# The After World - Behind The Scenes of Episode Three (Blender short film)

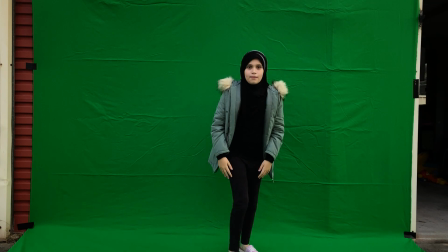[1:51] Go back. Almost, but you looked at the camera. Back. Go.
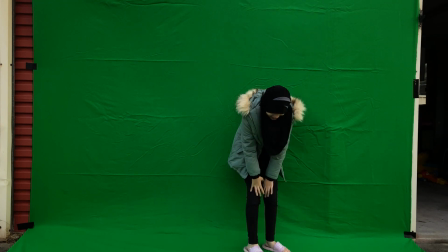[1:58] Don't
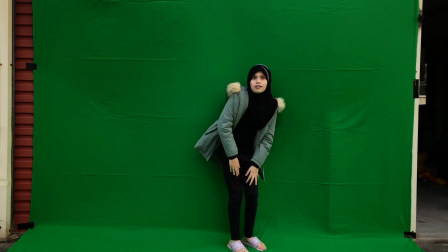[2:02] you looked at the camera. I looked above it.
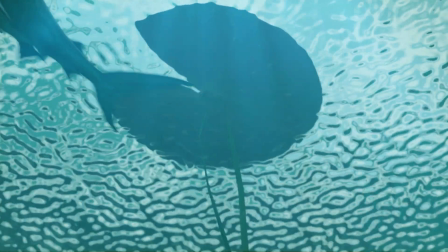[2:07]
Episode 3, the newest entry in the Afterworld series,
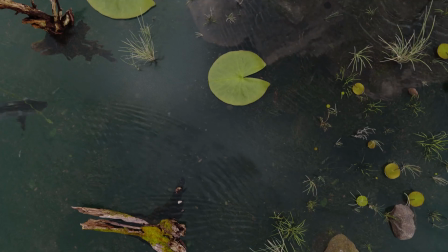[2:11]
was what I would call the biggest technical and creative challenge of my filmmaking career thus far.
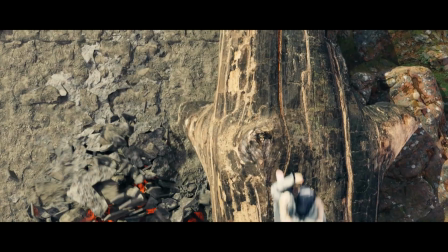[2:22]
From the outset, we've got Zara being stalked underground by the Rex droid,
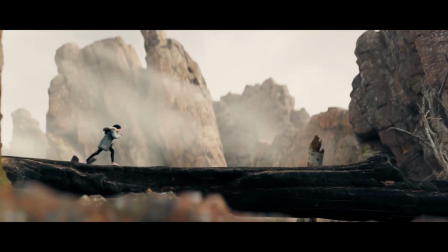[2:31]
only for it to emerge from the earth and chase her on foot.
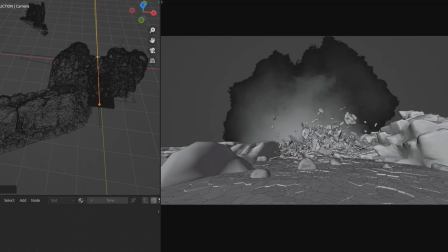[2:38]
Watch the behind the scenes of episode 2 for how I managed to create the earth-shattering effects of the droid digging through the earth.
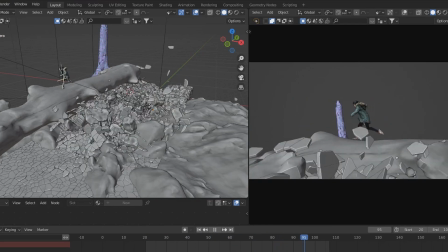[2:49]
For episode 3 though, I wanted the action to continue up the beach, as Zara runs in parallel to the commotion.
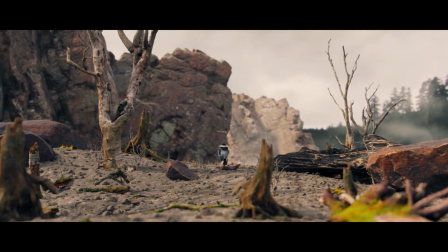[2:59]
The rocky valley where the pursuit takes place was created in the same style as the lake, that being Blender's geometry nodes.
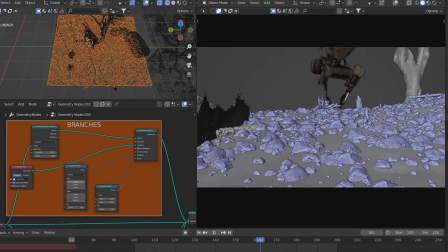[3:09]
Various rock assets were distributed on a sculpted mesh surface with varying sizes and orientations.
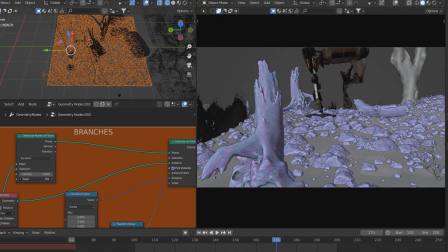[3:16]
These were further combined with branches to break up the monotony of the terrain and give some visual interest. The set was then dressed with large boulder and cliff assets sourced from Quixel.
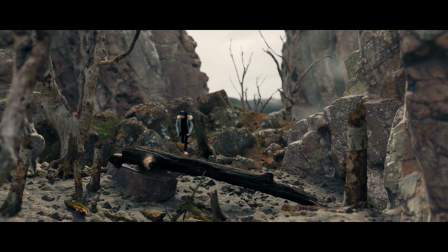[3:28]
To spice the sequence up, dirt explosions, tumbling rocks and logs, as well as camera shake were added.
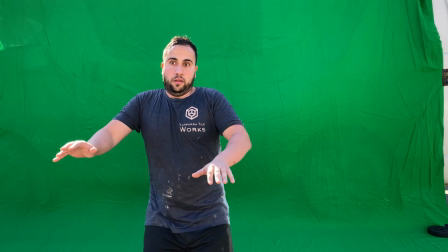[3:40] And then the fin's coming for you now, right now, it's coming for you, swim! Excellent.
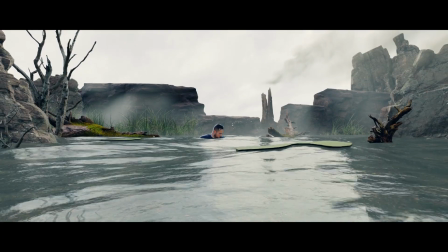[3:47]
Sam surfaces only to discover the shark has followed him from the depths of the lake.
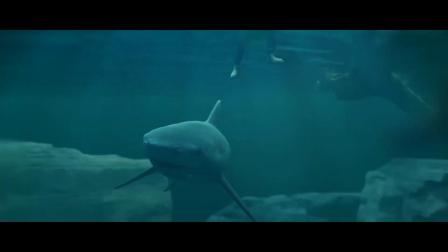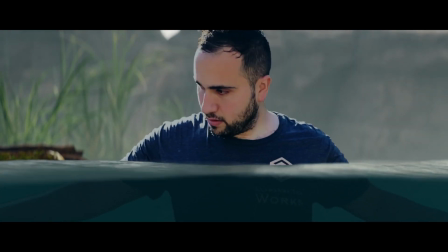[4:00]
I've always been a fan of this type of split-screen shot where the audience gets a glimpse of what's beneath the surface.
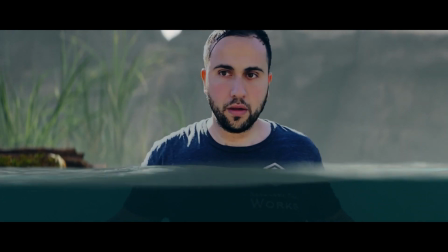[4:07]
They've always given me the chills.
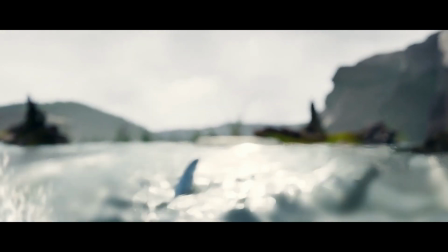[4:11]
The water surface here is an upgrade from the water in episode 2, where a bump node was used to create the moving water.
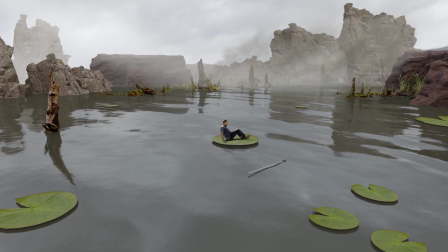[4:23]
Episode 3 saw a much more photorealistic water surface with actual waves
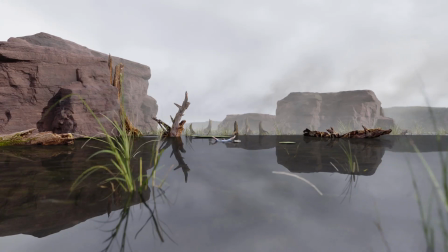[4:28]
bobbing up and down with a glossy surface reflecting the sky and structures around it.
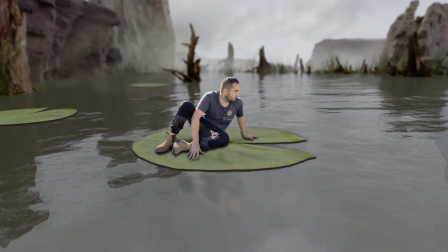[4:35]
This was achieved using an ocean modifier, which really prolonged those render times of mine.
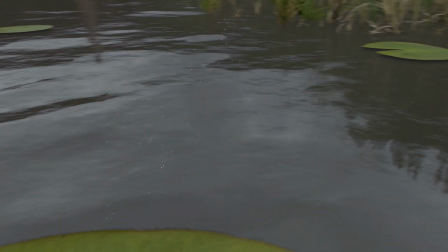[4:41]
Lilies bobbing up and down with the waves were given a shrink wrap modifier and thickened using a solidify modifier.
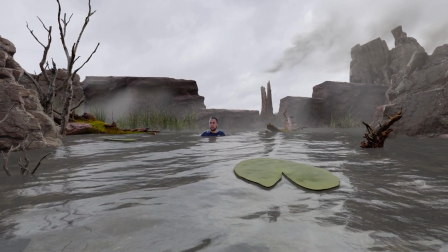[4:48]
It's not perfect, but it gets the job done.
Turn around, he slipped. Where did he go?
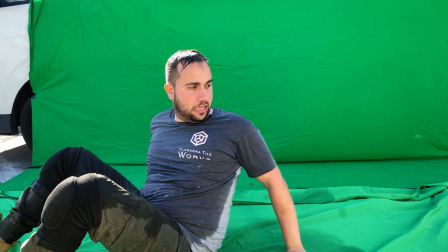[4:53] Where did he go? Oh,
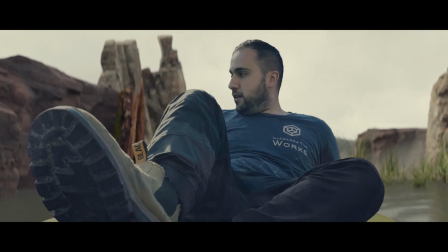[5:00]
With this episode, I tried to take a lot more creative risks,
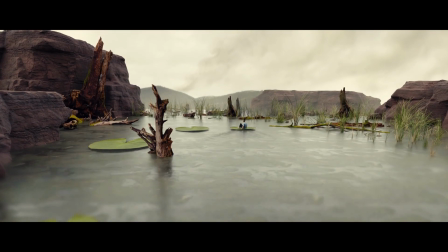[5:05]
usually without knowing if they were going to work as we were filming them.
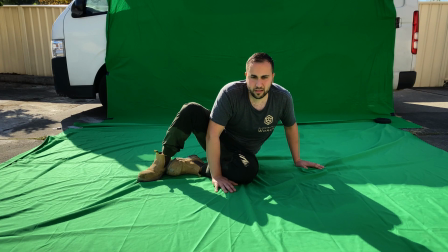[5:10]
One such risk was shooting into the sun to get that sweet, sweet backlit cinematic image.
You want to take it, but you're like, where is the shark? Look about you.
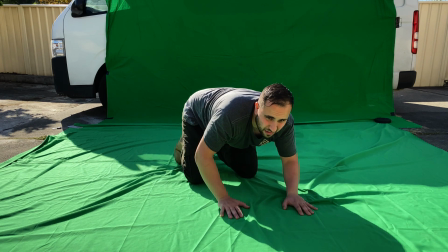[5:26] Slow, careful moves.
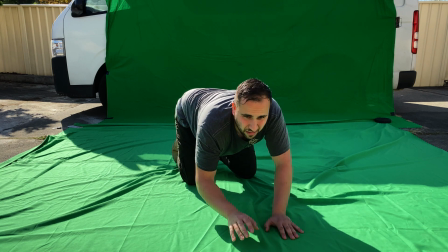[5:32] And then...
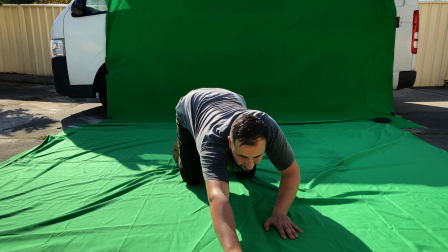[5:37] reach!
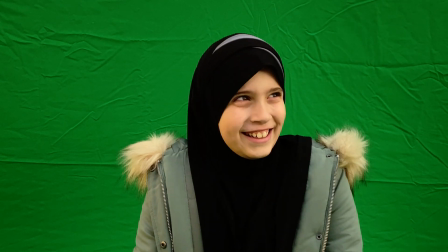[5:40]
If you've been following the journey thus far, you'd know that no lighting equipment has been used on this series so far.
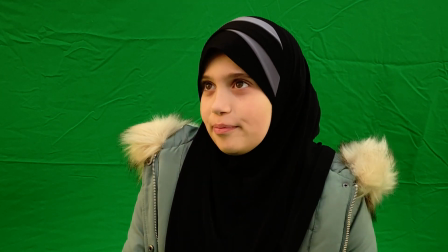[5:47]
Outdoor natural light is all that has been used. The weather has always been chosen intentionally.